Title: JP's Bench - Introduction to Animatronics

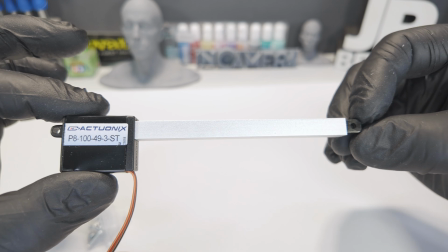[4:07]
This particular gear ratio will give plenty of speed but at the expense of reduced torque.
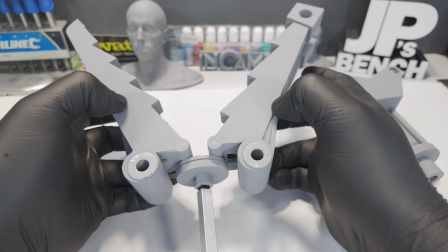[4:13]
But that's okay, because the load that I need it to carry will be very low.
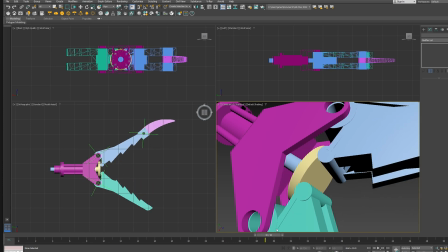[4:19]
Now, I haven't learnt CAD software,
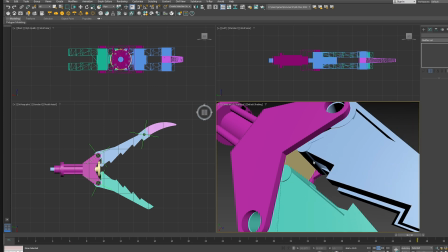[4:22]
so I took the STL model from the Studio Miniature 3D print file and separated the claw in 3D Studio Max.
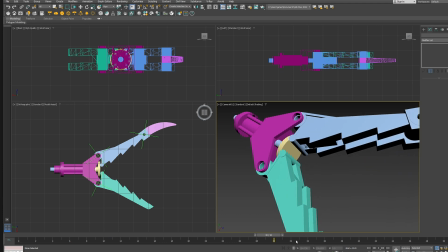[4:30]
I then edited the model to allow me to print the claw in its constituent parts. This allowed me to set pivot points to the joints as well as also allow me to hollow out the wrist section for the actuator to fit inside.
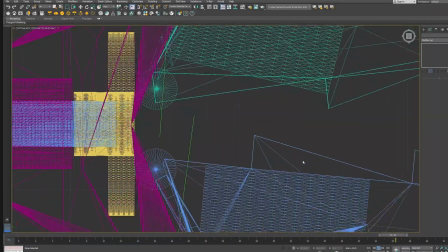[4:43]
For some reason, I decided to use a linkage system between the jaws of the gripper that used a magnet connection to rollers so as to create a very
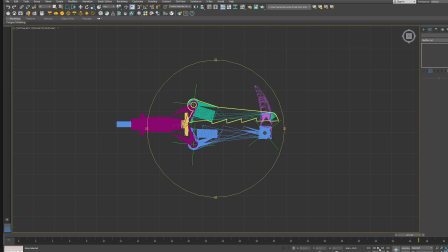[4:51]
simple mechanical connection that could mechanically self-disconnect if under too much mechanical stress if the jaw was to open too wide.
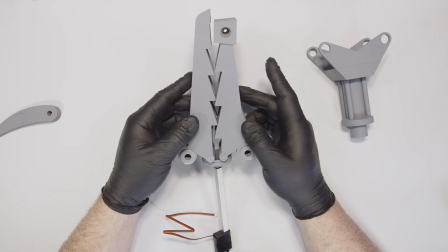[5:01]
I'm still not sure why I did it this way but hey it worked.
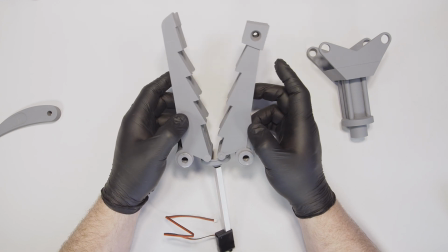[5:05]
I think I wanted to give the visual impression that it was a piston or hydraulic motion that was being used but as you can see in the original film,
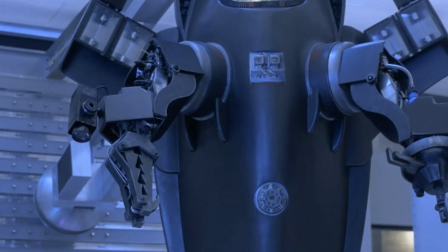[5:14]
they seem to have used a cable control method for both the full size and insert shot model,
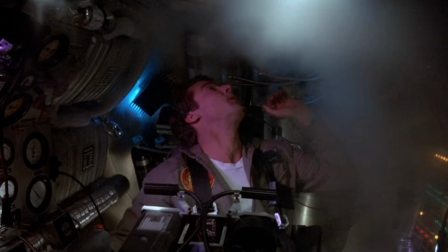[5:19]
with the latter looking like it was hand puppeteered off screen and shot at a slightly lower frame rate, to make the motion appear a bit more snappy.
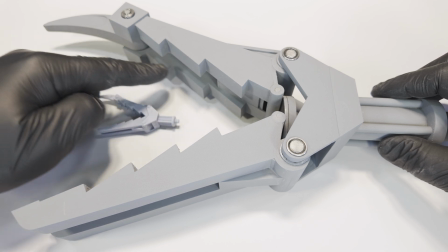[5:29]
For the claw tip, I simply added some connection points and ran an elastic cord to one side and some fishing line to the other.
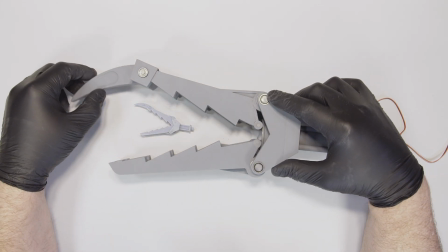[5:36]
When the opening and closing action of the jaws happen, it creates a pulley effect to the claw tip,
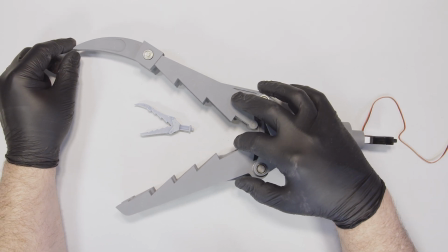[5:42]
very much how a tendon will naturally bend your fingertip when closing your hand.
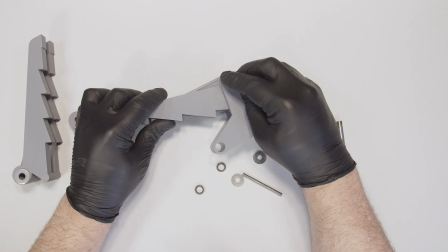[5:47]
I used a resin printer for the parts, as I knew by printing them hollow would help keep the weight down to a minimum,
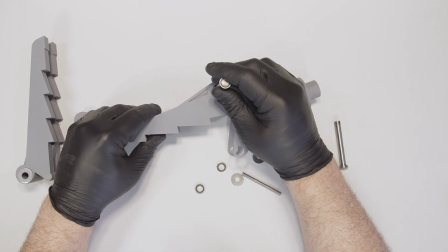[5:53]
which would further help the small actuator in moving the jaws.
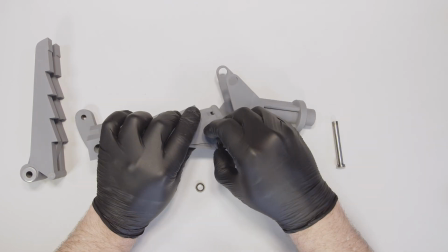[5:57]
If durability was a higher priority, I would have printed the pieces on a filament machine, but that would have also entailed more cleanup of the printed parts.
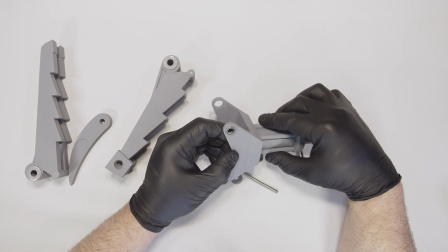[6:07]
After 3D printing the parts at a manageable scale, I started to assemble the bearings,
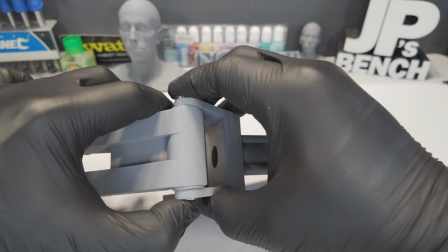[6:12]
pins and washers as I had designed them to fit in 3D Studio Max.
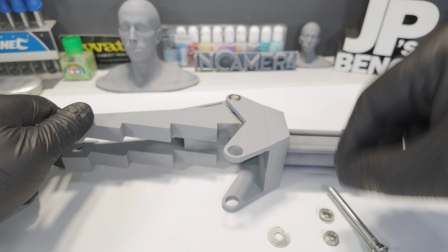[6:17]
The scale of the claw was part determined from what easily accessible hardware components I could source,
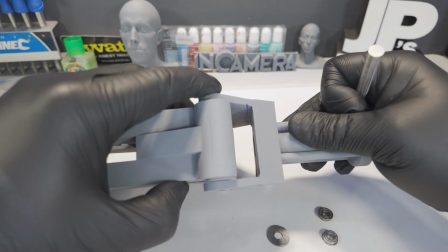[6:23]
as well as what would be a good size to accommodate the actuator.
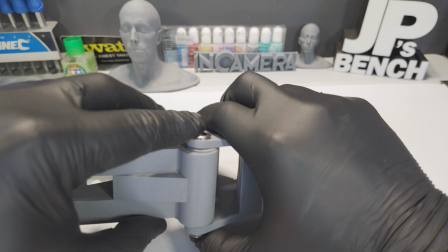[6:26]
Since this was a build only intended for an insert shot, the scale could be configured to what worked best under these parameters.
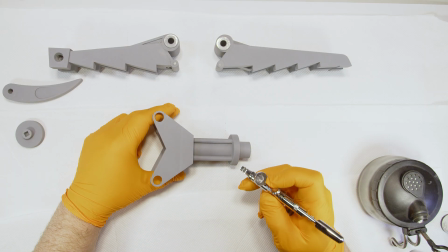[6:35]
The paint finish of the claw was done by a combination of airbrushing and hand-painted washes.
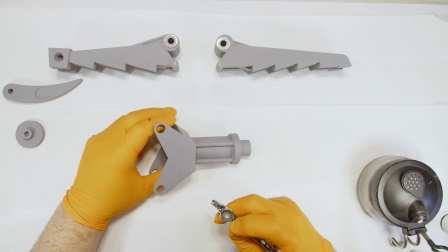[6:40]
From looking at the film reference, it was possible to see that the supposed materials were almost entirely metal,
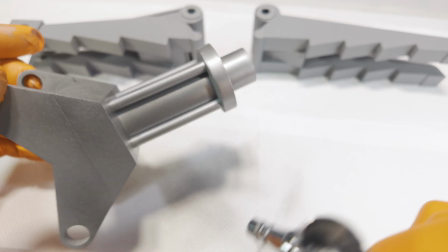[6:47]
with varying degrees of light wear and oil stains. The general look of the pod appears reminiscent of a military submarine,
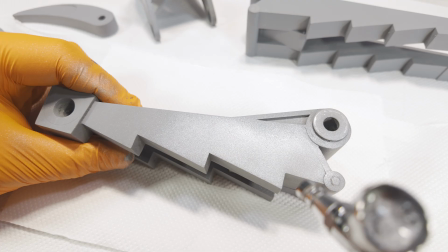[6:54]
so to me the general paint finish to follow would be either temperature treated metal or protective coatings applied to a metal surface.
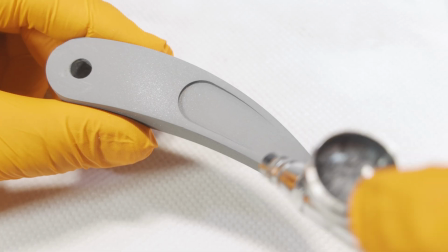[7:03]
So first I lay down a base metal coloured paint that I purposely let thicken a bit more than I would normally for airbrushing.
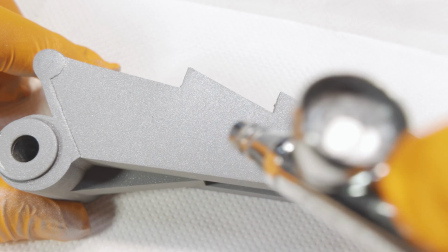[7:11]
This gave me more of a textured or crackle coat finish that is similar in appearance found on heavy cast metals.
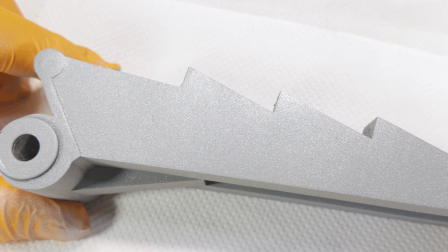[7:18]
This bare metal colour is way too bright for our needs,
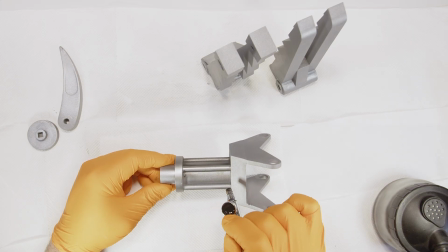[7:22]
so it can quickly be brought down by adding low light recess washes using transparent black.
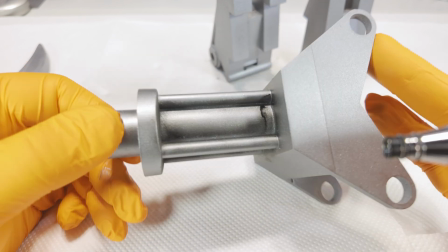[7:27]
This takes the cold bright metal tone and pushes it more towards a warmer steel metal finish,
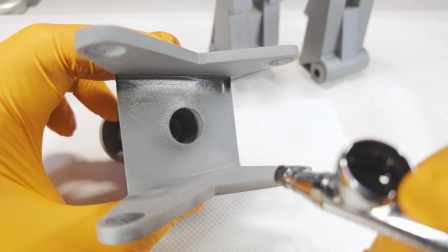[7:33]
as well as allows us to define areas that would naturally receive more dirt or oil residue.
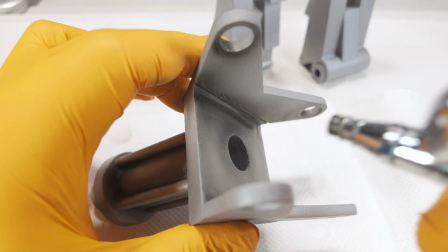[7:40]
Although we are not going for a very worn or battle damaged paint finish,
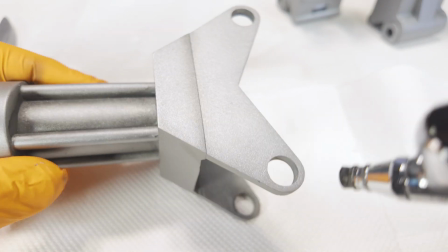[7:44]
it is often best to show a hint of wear to a supposed metal finish as it can really help visually sell an object's material type and weight.
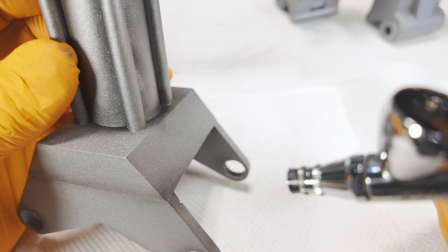[7:53]
A mechanical gripper such as this would likely in the real world be machined or cast out of heavy metal,
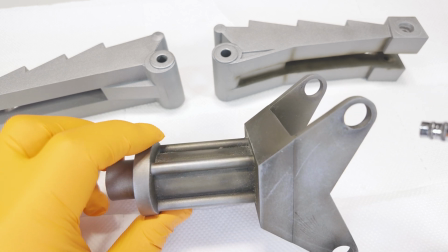[7:59]
so any surface imperfections or scratches are good to embrace,
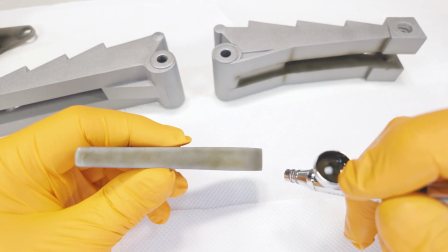[8:04]
as even brand new components like this would very quickly show signs of mechanical wear and tear.